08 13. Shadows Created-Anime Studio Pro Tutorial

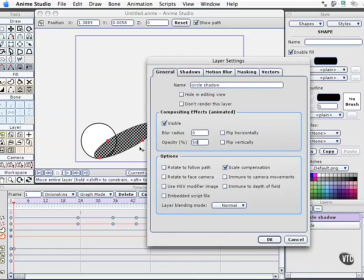4:06 So if we actually had a scene that had a background element in it, we'd be able to see that, say, for example, grass or a carpet. If this is a ball, you can see that through the shadow. The next thing we'll do is add a blur radius to our shadow, so it's more of a soft light type of solution.
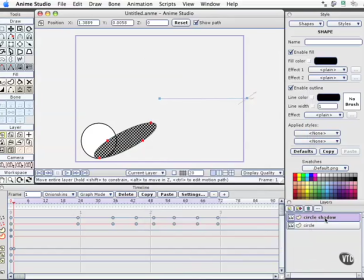4:23 I'll select OK. I'll take the shadow layer and drag it down below the circle layer. You'll notice that we don't notice any of the opacity changes, and we certainly don't see any of the blurring changes right now using those special effects. Those are effects that are only seen when the actual file is rendered.
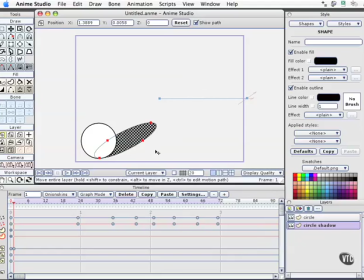4:43 So we'll do a quick render by doing keyboard shortcut Command R on the Macintosh or Control R on the PC. And now we see that, well, we've got the shadow right there. Maybe it's a little too soft. So it's a good reason to go ahead and check settings that you've got set.
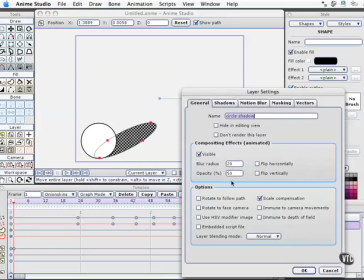4:59 I'll open up Circle Shadow by double clicking on it. We'll go to the blur radius right now for that layer, and instead of 20, I'll go ahead and put 10.
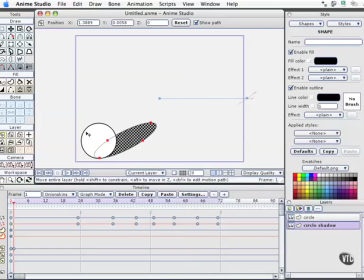5:09 The next thing I want to do is not have this ball cast as a flat object. I want a little dimension to it right now. So I'm going to double click the circle layer itself.
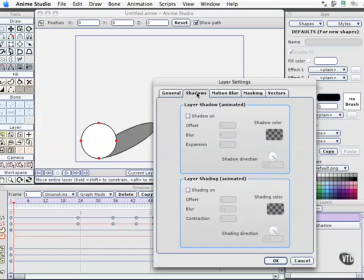5:20 And we'll look at one of the automatic features that come with Anime Studio Pro that we'll investigate more in the next movie. But what we'll do right here is layer shading. I'll turn that on. This is the side that the shadow's on. We've got a blur of about 16.
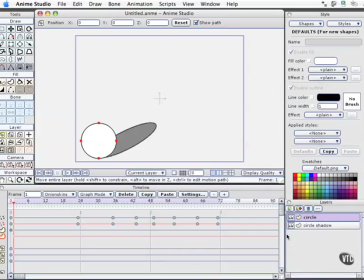5:38 Let's take a look at what this looks like right now.
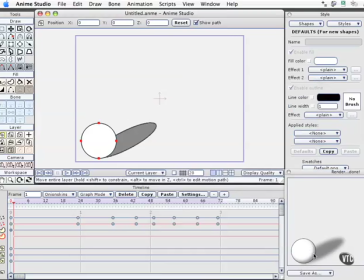5:41 And now we've got a little shading going right on the ball here so that the cast shadow looks even more believable. One way that we can make the ball stand out from the shadows to go ahead and maybe lighten that shadow or change the opacity on the layer.
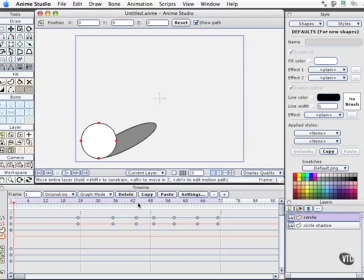5:55 I'm not going to do that at this moment. But now when we go ahead and scrub, we can see that we've got this great animation going right now where the ball bounces. The shadow imitates the bounce. We'll do another quick render.
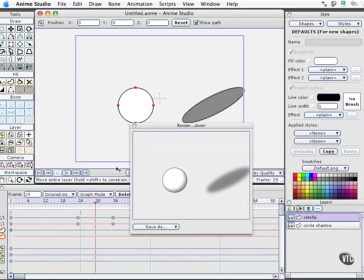6:10 And we've got some very easy, believable shadow animation with Anime Studio Pro.